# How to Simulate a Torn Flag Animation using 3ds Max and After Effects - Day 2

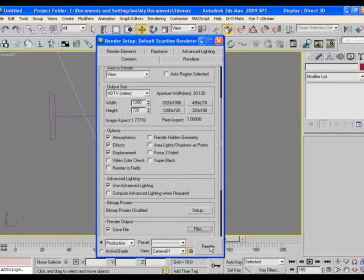(4:11)
Render the scene. Again, it will take some time.
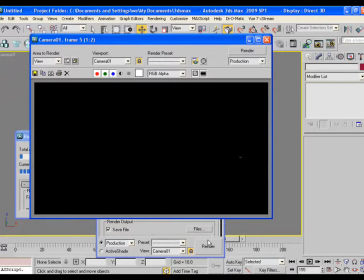(4:15)
After rendering all these things in 3ds Max, let's move towards After Effects.
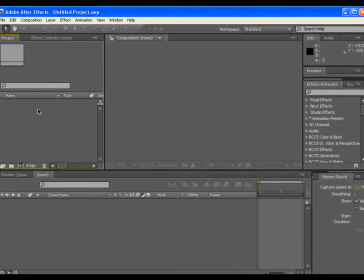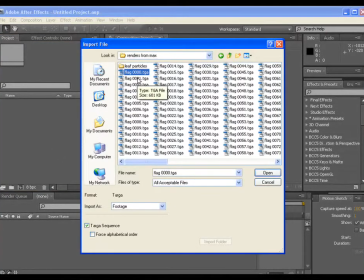(4:28)
Import the flag image sequence and drag it to the comp.
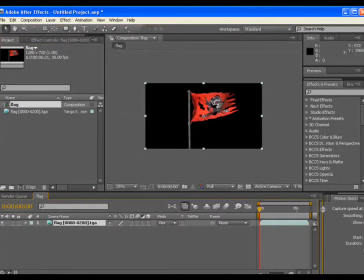(4:37)
Do the same thing with leaf particles also.
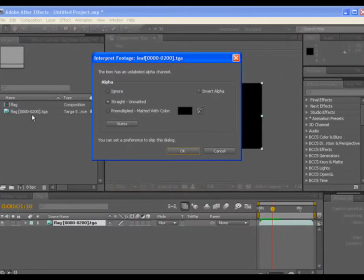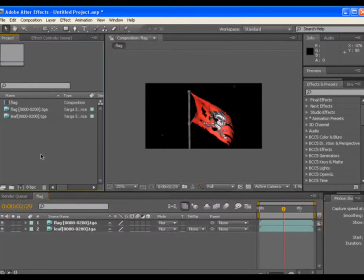(4:49)
Put it beneath the flag layer. Import the background, what I have taken from the internet.
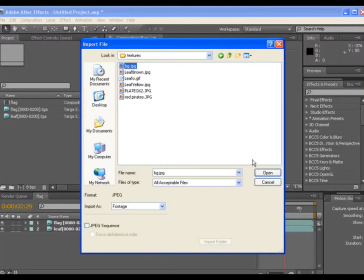(4:56)
Adjust it a bit
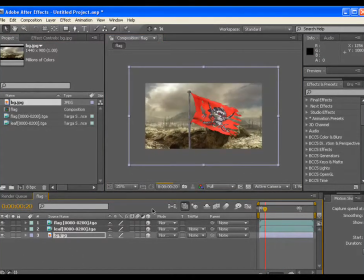(5:00)
and make all the layers as 3D. Now create a camera.
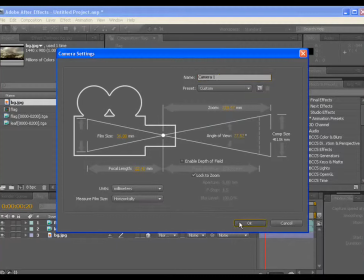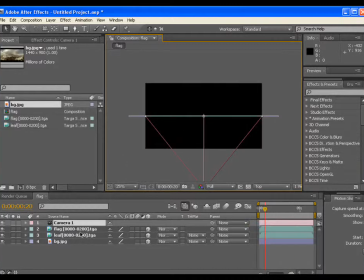(5:12)
Go to the top view to adjust the layers. Send the visual layer back to have a feeling of depth.
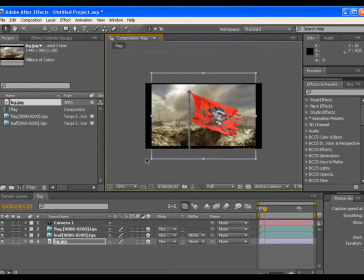(5:26)
And scale it up to maintain the view. Now make a null object and make the camera as the child of the null.
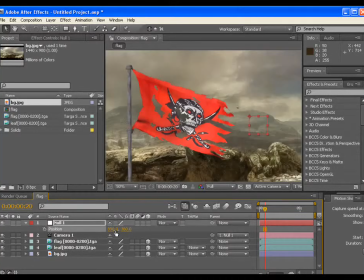(5:40)
In this way, if you drag the null object in X position, you get the depth in the scene.
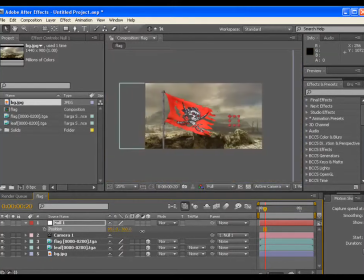(5:48)
Camera is moving. So at this point of time, give an initial keyframe. Until this point of time, travel the null object in X direction.
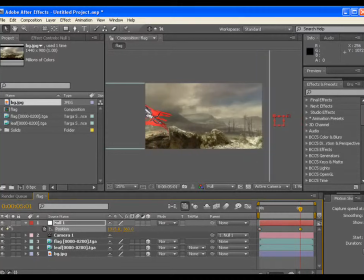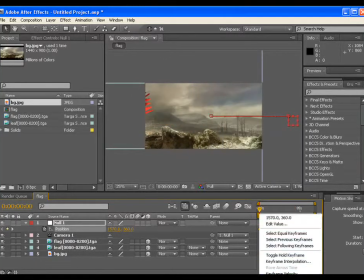(6:17)
Select both of the keyframes and
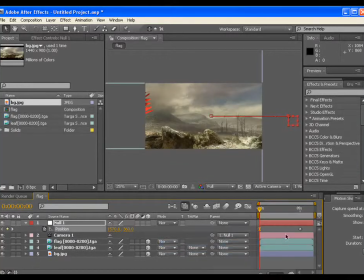(6:20)
either press F9 or manually you can give them easy ease value.
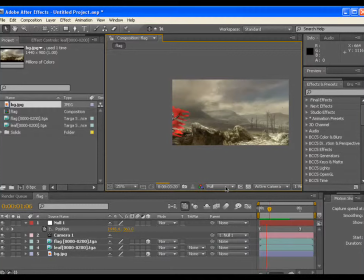(6:28)
So in this way, the motion becomes smooth.
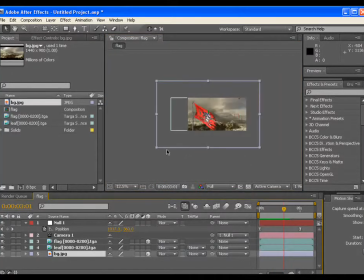(6:35)
By scaling up, you can adjust the bezier bit.
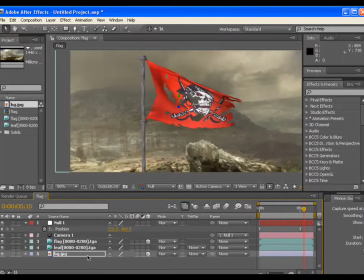(6:41)
You can move it in the Y direction also to adjust it a bit. Yeah. It looks good.
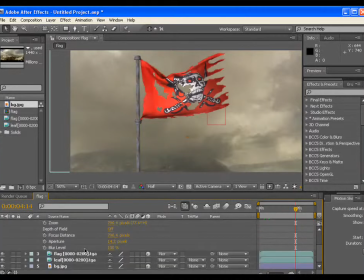(6:50)
Now go to camera option and make the depth of field option on. Adjust the blur level. Adjust the aperture also.
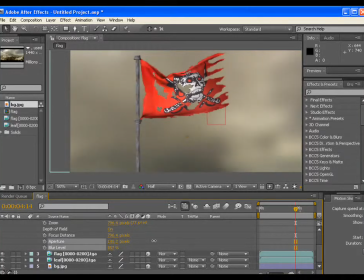(7:11)
Now at a particular point it will give you a feel of depth of field.
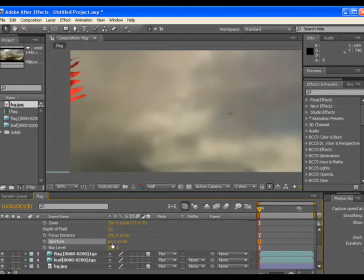(7:19)
Now go to the beginning, adjust the aperture and focal distance also. Adjust them in such a way that the BG should be very clear in the beginning
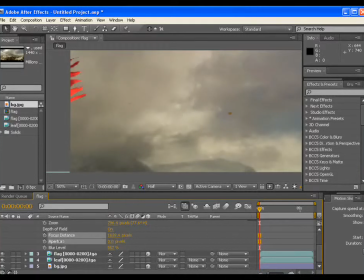(7:34)
and the flag should look blurred and out of focus.
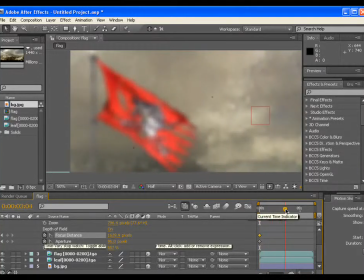(7:45)
Now at this point of time, adjust the focal distance and aperture in such a way that the BG should look blurred and the flag should look very clear.
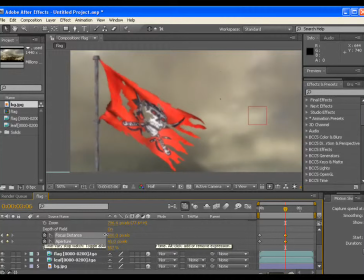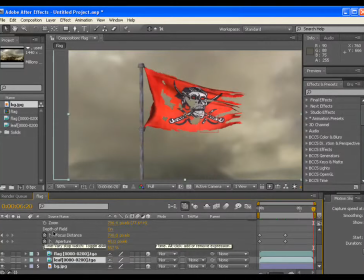(8:15)
Now, select the leaf layer and apply the Gaussian blur effect.